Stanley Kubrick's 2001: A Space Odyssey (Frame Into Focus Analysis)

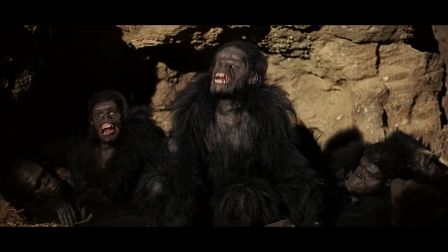Kubrick and Arthur C. Clark here seems to idealistically believe that humans could co-evolve or marry with these aliens,
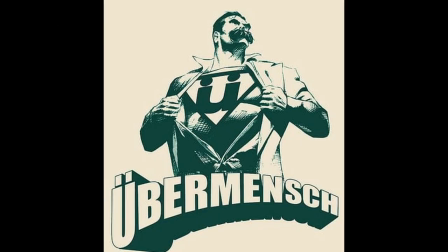or how Kubrick puts it, achieve some sort of transfiguration into a higher form of life.
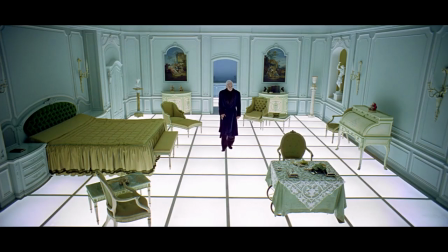Kubrick even sometimes talked about how, say, 200 years from now,
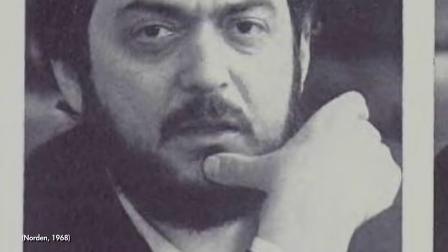we could send out our DNA via radio and genetically modify ourselves.
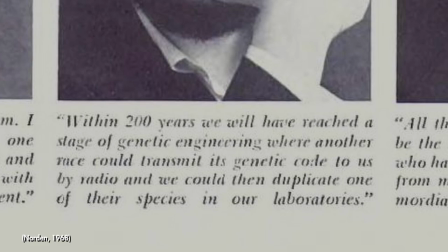Again, this is an atheistic concept of God we're talking about. Stanley Kubrick was an atheist.
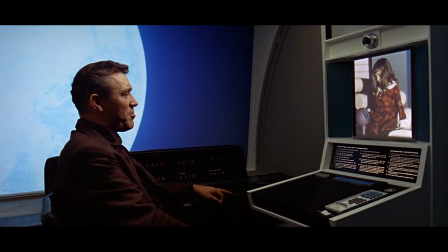Vivian Kubrick, Stanley Kubrick's daughter, became a Scientologist. There's Vivian right there.
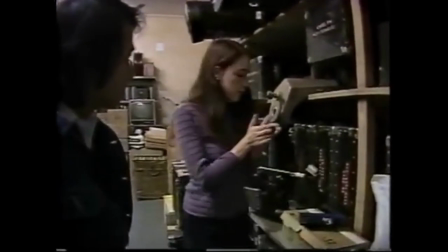She's the little kid, which the shoe kind of fits. While reading many interviews with Kubrick, I always find him to be a very cynical person.
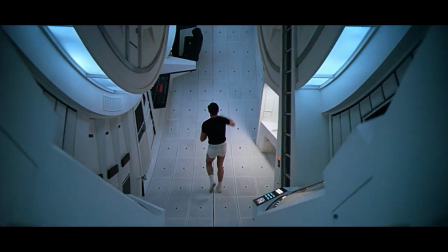However, sometimes I catch the sense of idealism during the 60s.
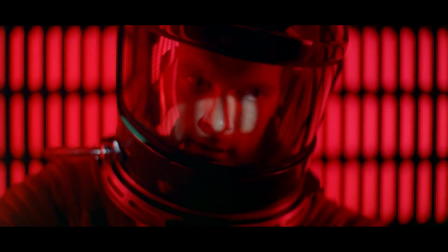2001 feels very optimistic.
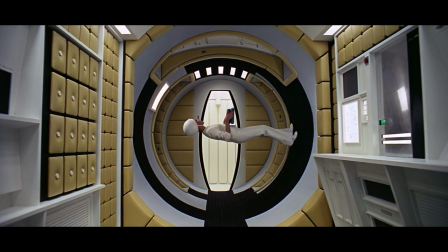We seem to see a prescription to the sickness of the prevailing nihilism that is sweeping our lives,
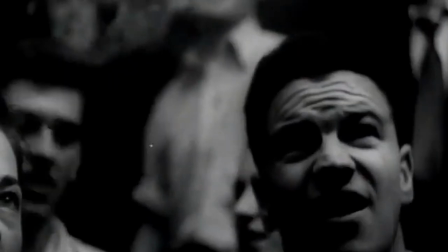and the remedy seems to be the human drive to create and explore. The Superman doesn't feel apathy towards life.
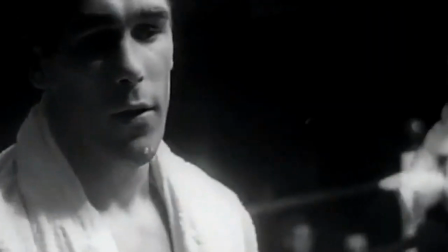The Superman loves life and wants to reach the moon.
He's just moved up one more place in a line that may end with a championship.
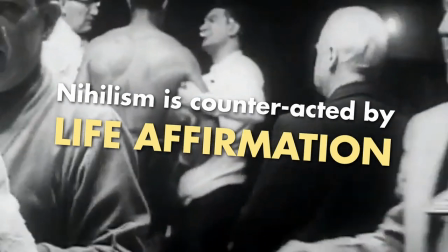It's a hard life, but to him it's worth all the hardship and the risk. To him it's worth everything.
Cold logic dictates that there is no reason to go into space.
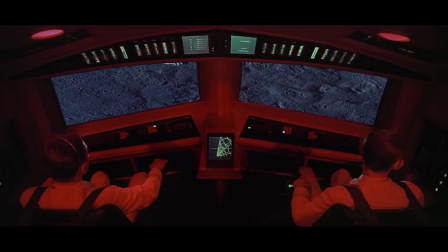It's cold, dangerous, and indifferent.
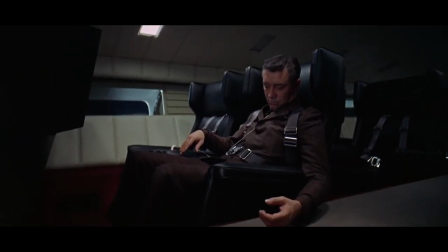It's safe to remain at home, to mope around, but Kubrick and Clark in 2001 invites us to gaze at the potential of man.
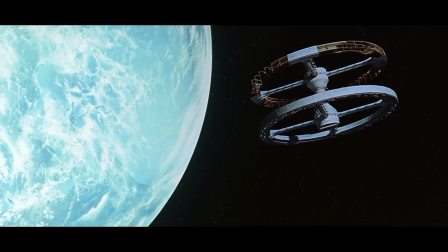Kubrick shows us space travel alongside fanciful classical music, imagery of opening eyelids, and shifts in perspective.
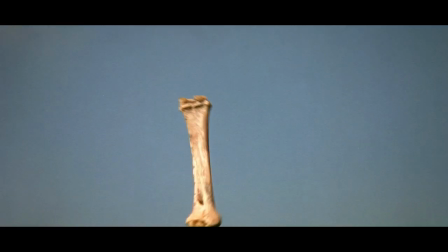Kubrick shows us the world alive and invites us through that doorway.
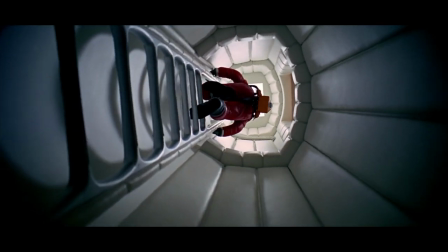Essentially, what I'm trying to get at is that man's marriage to aliens will lead to a transformation and to a higher being, a Superman. The musical motif, the tone poem, Thus Spake Zarathustra, composed by Richard Strauss in 1895, and named in homage to the brilliant contemporary essay by Friedrich Nietzsche. I mean to convey, Strauss wrote, an idea of the evolution of the human race from his origin through its various phases of development, religious as well as scientific, up to Nietzsche's idea of the Superman. In his essay, Nietzsche muses, what is ape to man? A laughingstock, and just the same shall man be to Superman. Starchild is Superman, not the victor in election or argument come to reform enemies and claim the spoils of war, but the offspring of instructed genetic progress whose way lies beyond the fears and scruples of his ancestors. The groundwork for this optimism that humbles daily goals is ourselves, one generation hence, treated so matter-of-factly in the film that we forget 2001, A Space Odyssey, is mostly about our world.
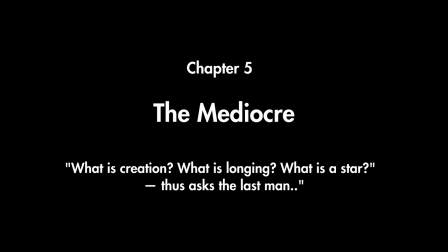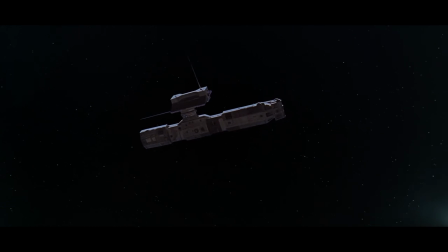Now, in this match cut, a very famous cut, we see a bone-like nuclear satellite.
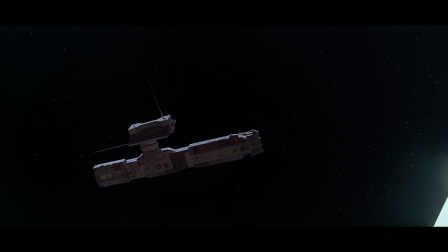The visual poetry of the cut signals the will through the ages, that through the ages, man has created something beyond himself.
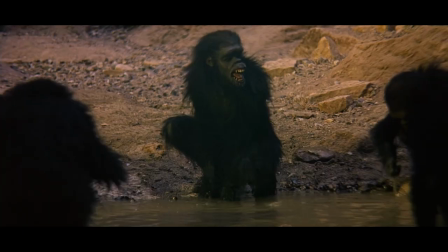Not only in wire holes, but in alien environments such as the moon. Look how Cooper demonstrates the will to power with these sets of ideas.
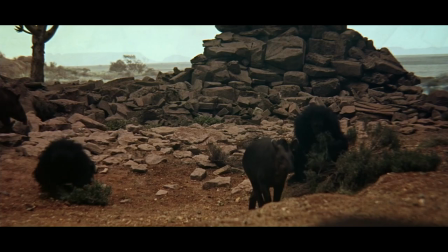Look how the monkeys are framed compared to the rest of the environment.
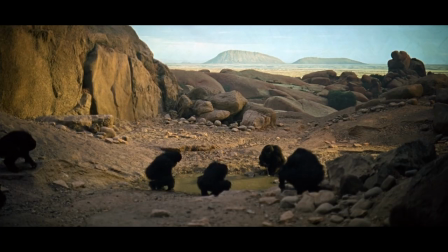There is never a moment where the apes are above the horizon line.
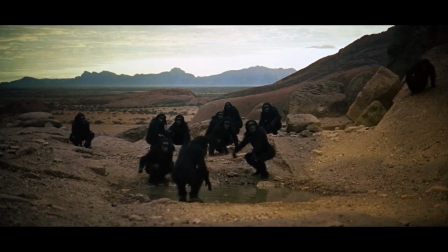They almost look like they are buried underground. The environment takes a hold of them.
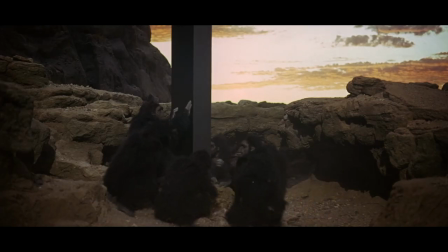The monkeys don't take a hold of their environment until they have the will to. Kubrick then frames the monkeys from the bottom up.
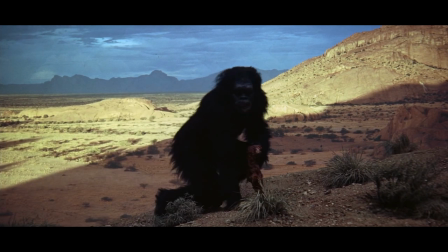From here, an ape, for the first time, moves into the foreground, meat in hand, and he displays power and agency in the frame.
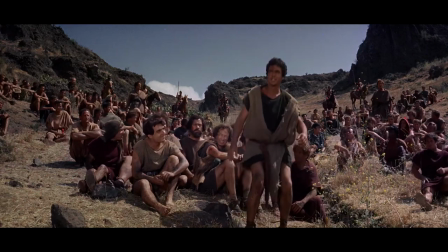Next time you are watching a Kubrick film, ask yourself, who has the power and what is Kubrick doing with the camera?